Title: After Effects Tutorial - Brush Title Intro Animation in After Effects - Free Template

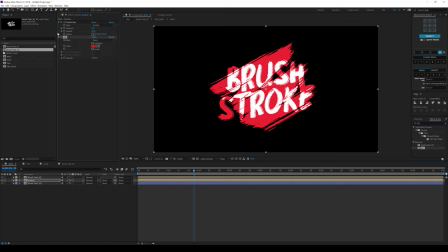double click to apply that up let's put the fill on the top make it a nice darker darker maroon color let's go into the CC radial
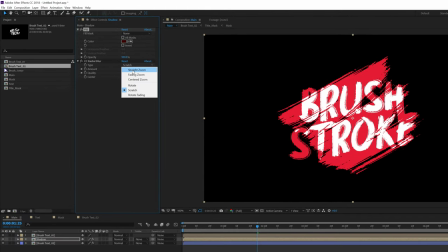blur and change the type from scratch to fading zoom let's increase the amount to around 25 and quality 50 looks good now I'm gonna select the radial
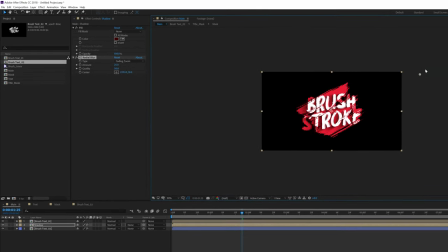blur and move this point right over here just like so so we get this
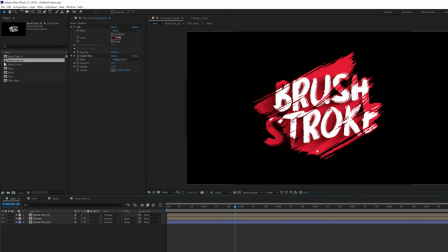really nice you shadows to create some nice depth into the scene but now let's actually I'm going to turn everything into 3d so let's make all the layers 3d and I can just select them all hit P to
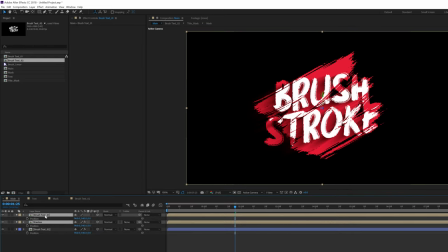bring down the position and let's change the position of these two layers to maybe minus
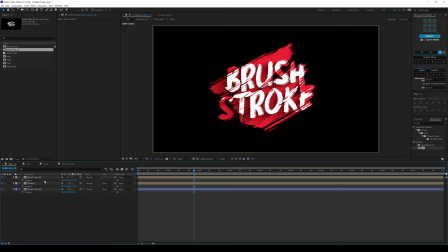25 should be good yeah because now when I add a new
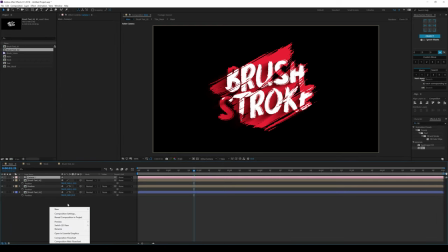camera 50 millimeters looks good let's create a new null object as well call this cam make it 3d and also align it into the center so
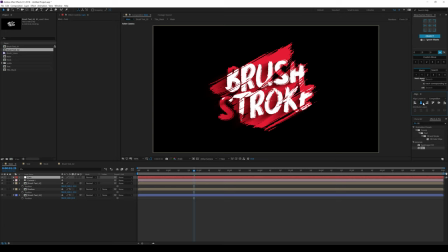oh before making it 3d let's select the null object and align it into the center you can change the color so you can see it move properly I'll make this yellow now you can see the null object is into the center make it 3d and pattern the camera to this null then hit
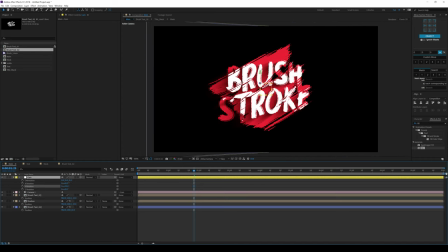R to bring down the rotation properties and now I and you know rotate it and now you can see we get some really nice depth into the text which looks super cool. So let's go to two seconds let's bring them down to zero create a
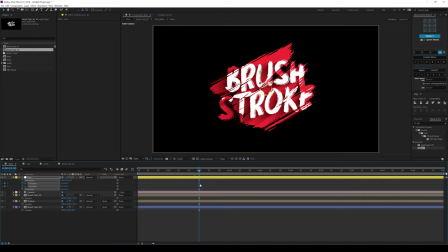keyframe on the X rotation and the Y rotation select those keyframes bring them to the start just like so. So let's rotate the Y rotation by let's go at 18 degrees and the X rotation by minus 21 because I
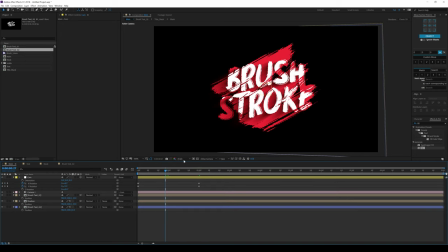you know I came out with this angle and I think this looks super cool so if I just set this to half you can see this looking pretty cool I'll select the keyframes and hit F9 go into the
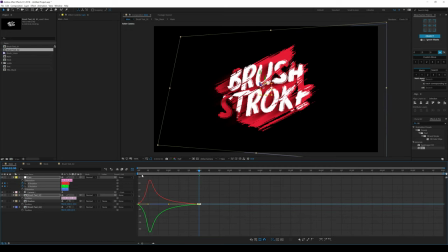graph editor and let's create a nice curve holding shift I can just drag this let's see what we have that is looking super cool I think really nice
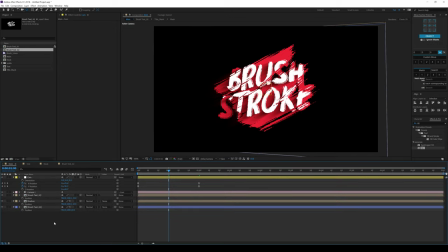let's close them up and now one more thing that I like to do is let's create a new null object so we can
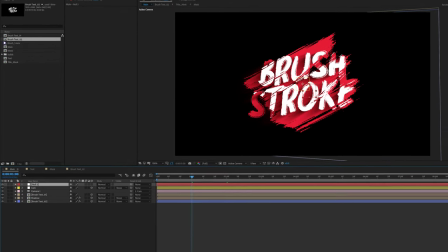actually add some nice handheld camera movement to this by adding some wiggle so
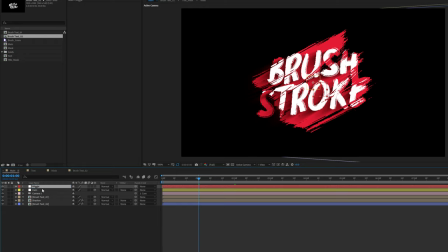I'll call this wiggle okay parent this actually let's again center this up make it 3d and parent the cam control null object to the wiggle hit P to bring another position hold alt and click
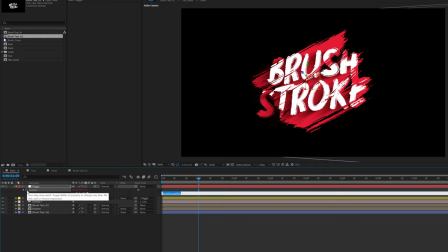on the stopwatch to add an expression so I'm gonna add wiggle open and close parentheses and inside them I'm gonna add value of maybe two comma three should work for now so let's actually check that out I'll pretty quickly see the RAM preview that is
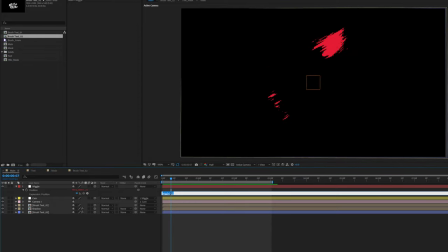looking good but I think 3 is a bit too much maybe 2 is a bit too much I'll make that 3 no